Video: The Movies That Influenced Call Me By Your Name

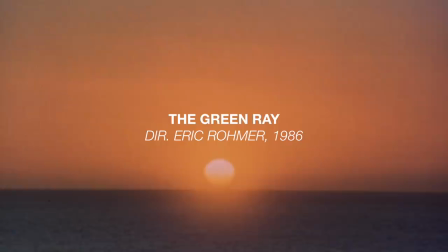4:15 A second key influence are the films of Eric Romare, the last of the French New Wave directors,
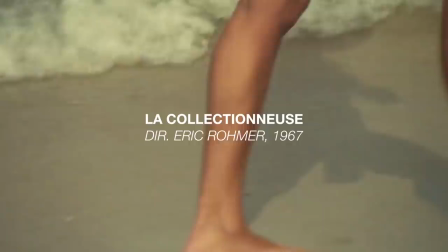4:20 whose style was less iconoclastic than Goddard or Truffaut,
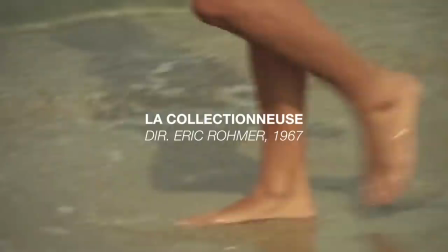4:25 yet whose career sustained in quality much longer than many of his contemporaries.
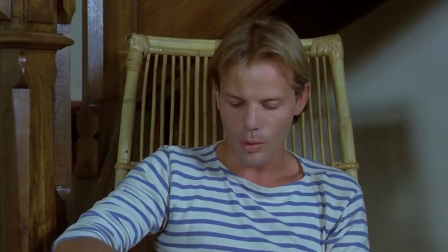4:30 Romare is known as a very wordy filmmaker. His movies feature characters having extended philosophical conversations on love and desire.
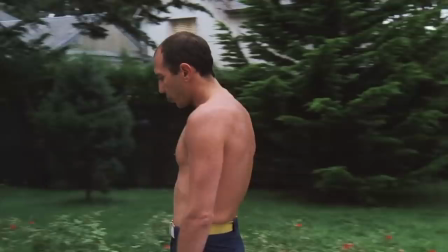4:38 Yet what Guarnino draws from him is his simplicity, his unsentimental presentation of characters in space and his camera work.
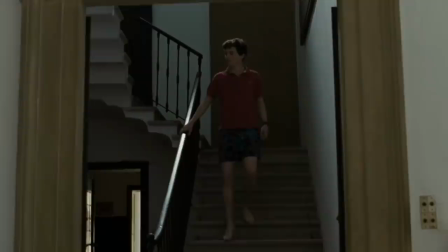4:46 Like the great Jean Renoir who came before him, Romare is interested in realism, but not at the expense of beauty.
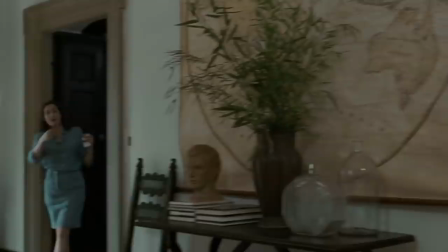4:53 Like Romare's and Renoir's, Guadagnino's camera in Call Me By Your Name isn't showy, and his editing isn't manipulative.
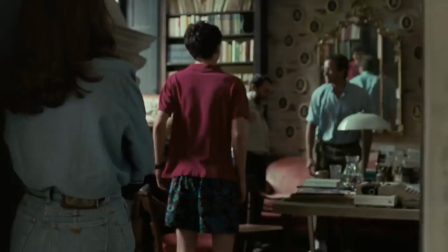5:01 Guadagnino and his cinematographer only used one lens, a 35mm, to mimic roughly the feel of human eyesight.
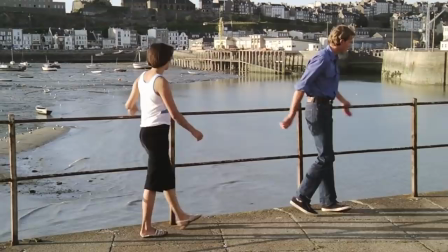5:09 And the camera follows the action, but in the way an observer might. In all of these filmmakers, long takes don't feel stylized or distracting.
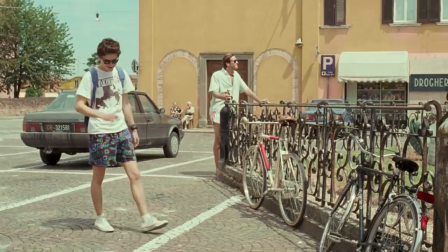5:17 They function as a window into the environment, and it's important that we see that environment, the spaces these characters inhabit.
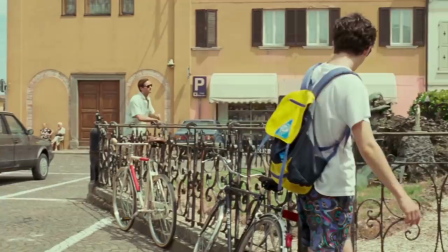5:25 So depth of field is usually deep and the use of close-ups is rare.
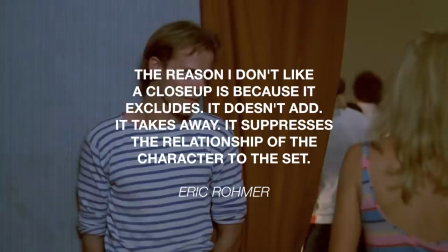5:29 As Romare once said, the reason I don't like a close-up is because it excludes, it doesn't add, it takes away.
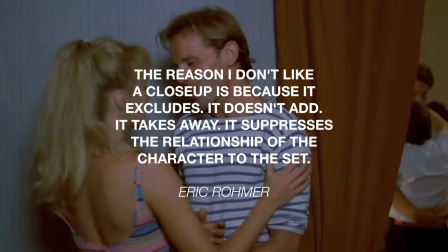5:35 It suppresses the relationship of the character to the set.
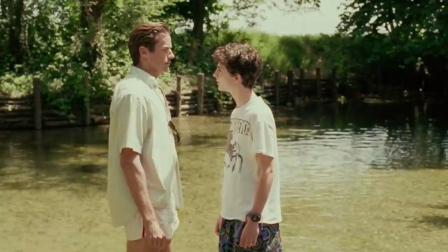5:39 And what's important for Guadagnino is that he gives the actors enough room and time for the space between them to become charged with emotion.
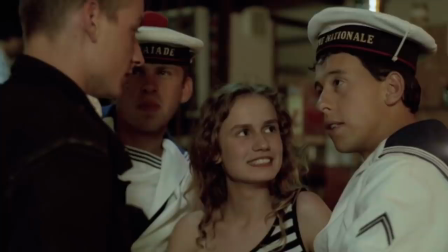5:48 Finally, maybe the most important influence on the structure of Call Me By Your Name is the French director Maurice Pialat, especially his film Anos Amours.
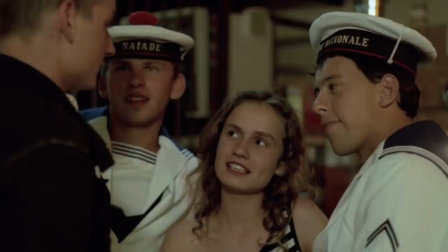5:58 Pialat is another figure on the outer rim of the French New Wave, who barely has any recognition in America.
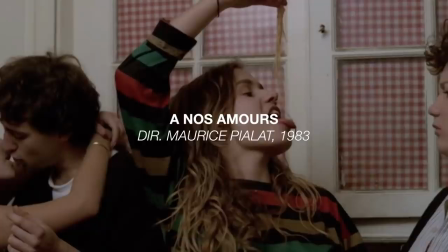6:04 His films are rough and unsentimental to the extreme, even sloppy at times.
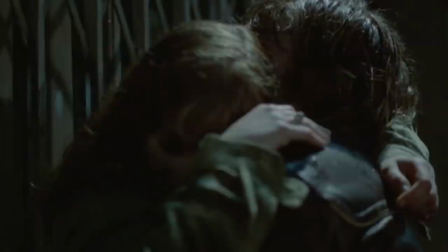6:09 But they brim with a wild energy. They're driven by people who are slaves to impulse.
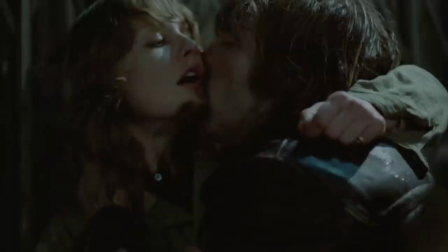6:15 And what Guadagnino admires about Piela is how these impulses drive the construction of the narrative.
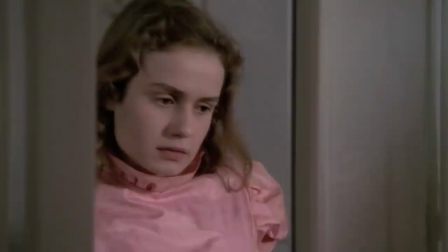6:22 It's almost dizzying how Anosa Morse, for example, a coming-of-age film about a sexually charged adolescent,
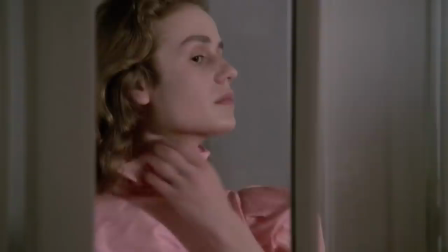6:28 trips from scene to scene without consideration for a traditional story arc.
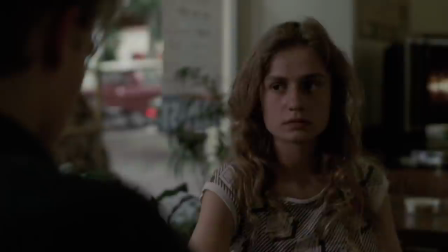6:32 The cut between two shots could represent a jump of two seconds or two months, and the audience isn't prepared for either.
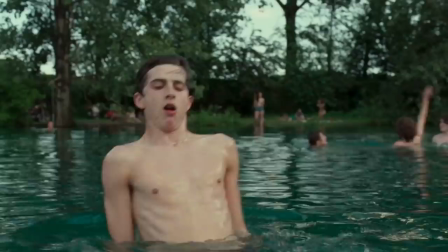6:40 The Call Me By Your Name isn't as extreme as this, but Guadagnino's narrative follows a similar rhythm,
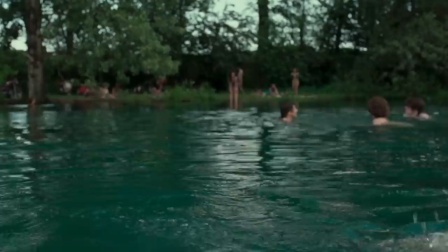6:45 where the through line isn't the developments of a three-act plot, but rather the energy of Elio's desire and how that manifests.
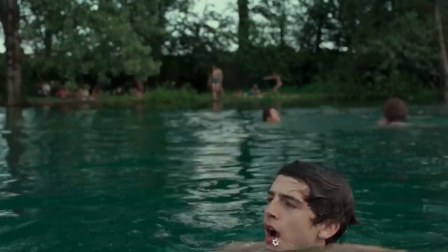6:53 These unusual structures are so important because narrative art is one of the ways in which we model our own lives,
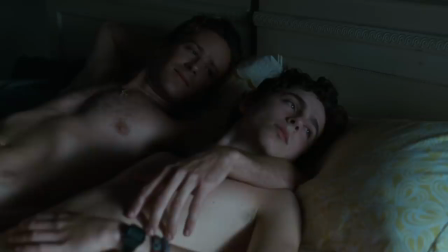7:01 and there can be falseness in what is sometimes called Hollywood films that influences our expectations of experience.
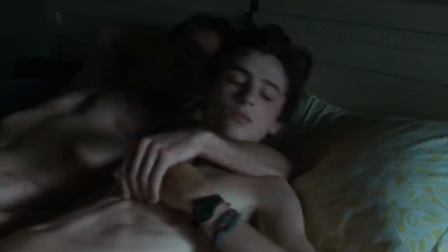7:10 For instance, the whole time I was watching Call Me By Your Name,
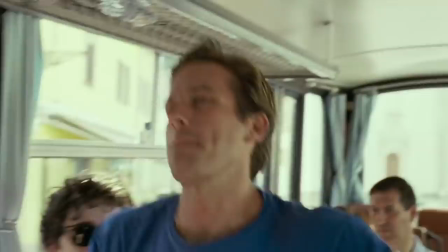7:13 I was anxious for the person or the institution that would inevitably challenge Elio and Oliver's affair.
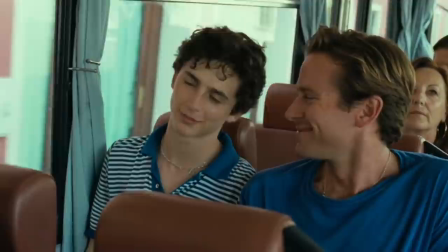7:20 It's something I'd come to expect in films and stories of this kind, but when that didn't happen and I released that pent up energy,
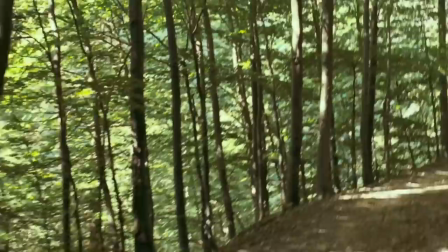7:27 it was a revelatory feeling, like the film was opening up a new corner of life,
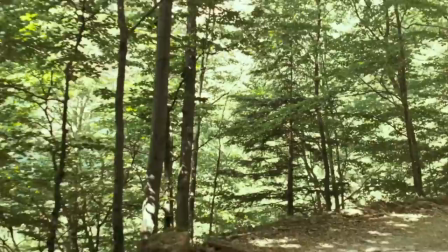7:32 a different way to see things.
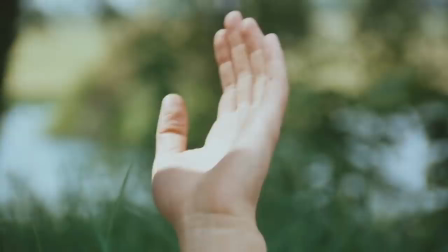7:40 You don't have to understand these films or these directors to enjoy Call Me By Your Name.
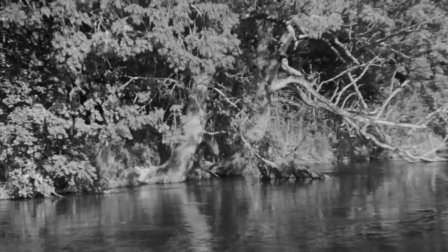7:46 In fact, this lineage is built around the notion that you can have a radical effect on viewers without a radical style.
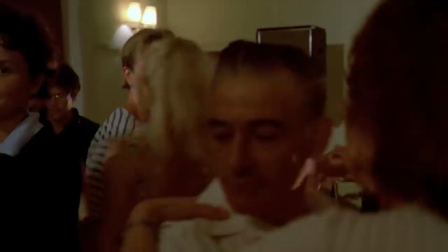7:55 I think Guadagnino's cinephilia, his love of films, is the very best kind. It doesn't exclude people for not being in the know.
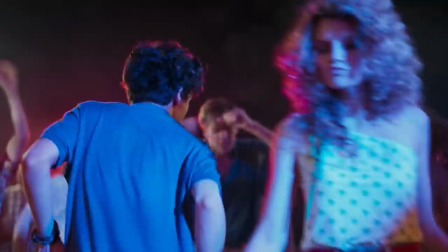8:02 It brings influences together in the service of a brand new style to appreciate.